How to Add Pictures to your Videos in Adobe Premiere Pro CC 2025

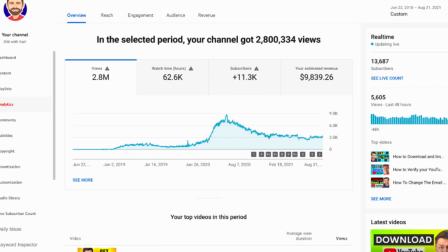0s
Now we're going to start getting dynamic and adding images into our edit.
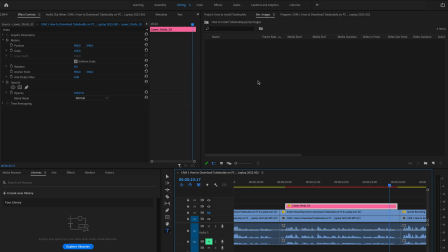3s
So the first thing we need to do is import those images that we want to use into our project file.
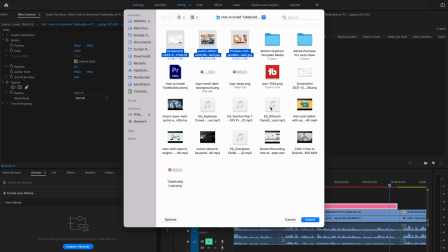9s
So we've got three images here I want to add.
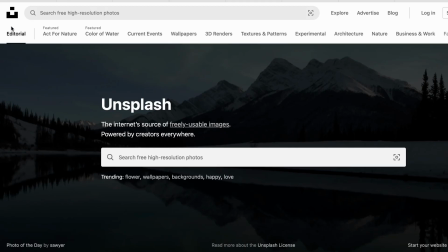12s
There are some really useful sites like Unsplash where you can download images for free as long as you reference the people that have taken them. And then the other thing we do is we use screenshots a lot from what we're teaching or something that is relevant from our YouTube channel. So one of our images is a screenshot that we've taken and the other two your images that we downloaded from Unsplash.
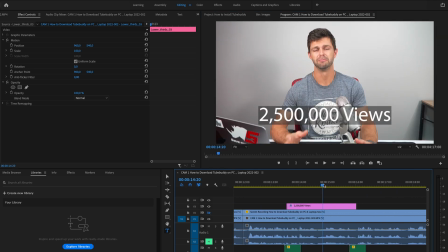31s
So what we're going to do is go back to this 2.5 million views. So I want to add an image here to show exactly what we are talking about.
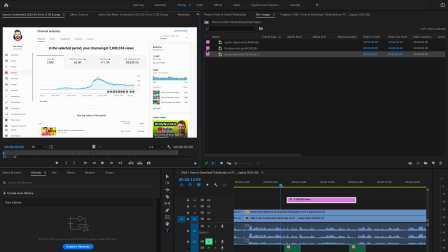40s
So let's head to our images and we're going to grab the screenshot that we've taken on our channel analytics and we're going to drag and drop that in there. Now what happens a lot, the image that you have doesn't fit the dimensions of your current sequence.
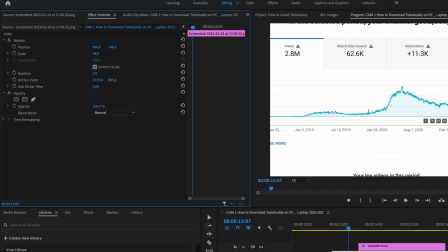53s
So we need to edit that. so we're going to go up to effect controls and we're going to resize this until it looks good and it fits on our image now we want to zoom in so people can see these figures so it's just over two and a half million and you can see that graph quite nicely of the youtube channel now we like to ease these in we don't want a hard cut so we don't want to go from us straight to there what we can do is you can blend with the opacity or you can just head down here go to the effects
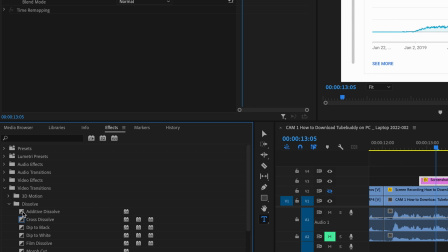84s
video transitions dissolve and an additive dissolve is a fairly
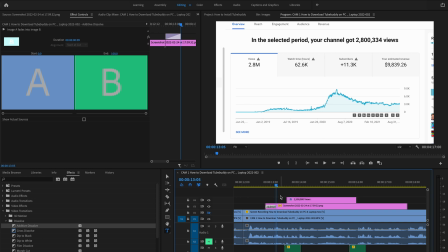89s
simple one to add and it just dissolves that in so we like to shorten a bit so it's not too long but it does add a little bit smoother to the transition let's add the additive dissolve on the end there and shorten it and let's have a look perfect
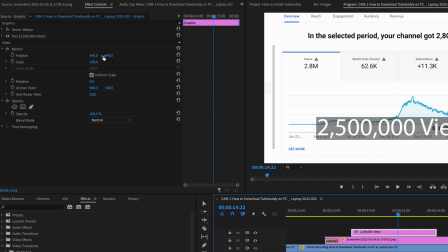109s
now that text we can tweak it let's move it down so it's in the right kind of spot and we can actually make that text black and remove the background which will look a whole lot better so let's go into the graphics there we're going to edit
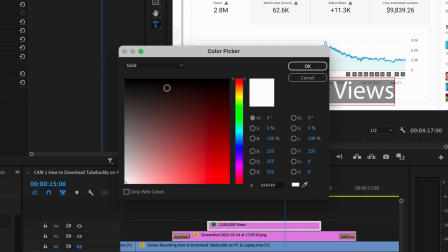121s
this text we're going to change this color to black and we're going to remove that background
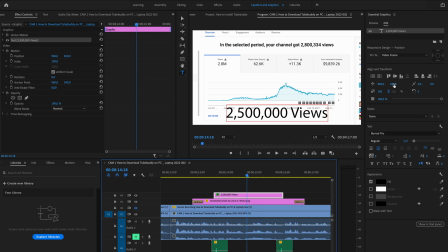127s
and look how much better that looks small tweaks like that make the big difference and let's have a look
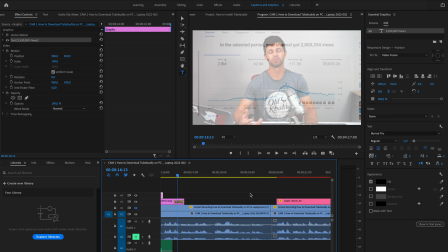136s
that's a great way to add an image now i want to show you how to add two other different images let's head a bit further into the edit grab the images
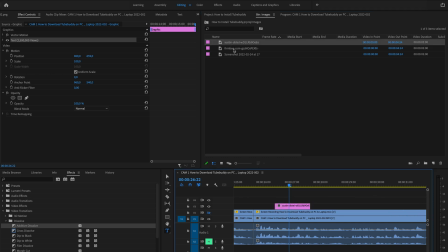144s
and we're going to drop this first one in here resize it and drop the second one in next to it and resize
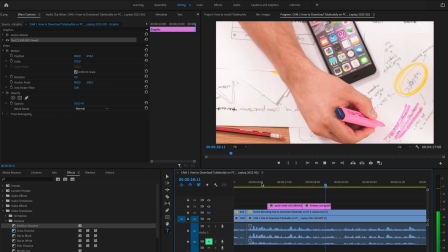152s
it let's have a look at that okay those are really zoomed in so let's resize them so that they fit move it down a bit that looks good and zoom this one out and that
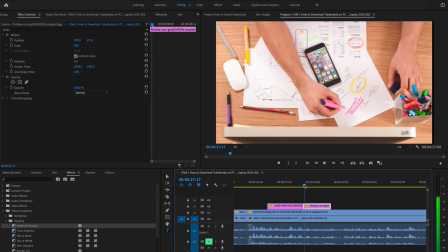166s
looks pretty good now we want to ease those in and I want them to be harsh so let's
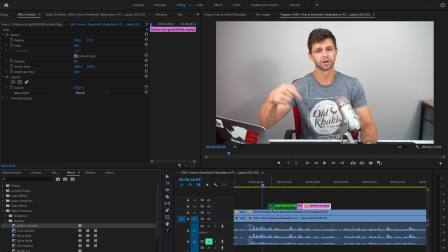171s
add an additive dissolve at the start here
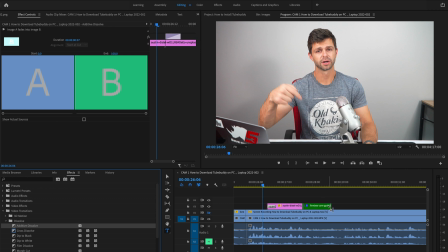174s
shorten that and add one at the end here and shorten that and let's have a look now and that's a really quick way to add images as b-roll in the next video we're going to show you how to add some dynamic movement into these images just to add a little bit of spice and help re-engage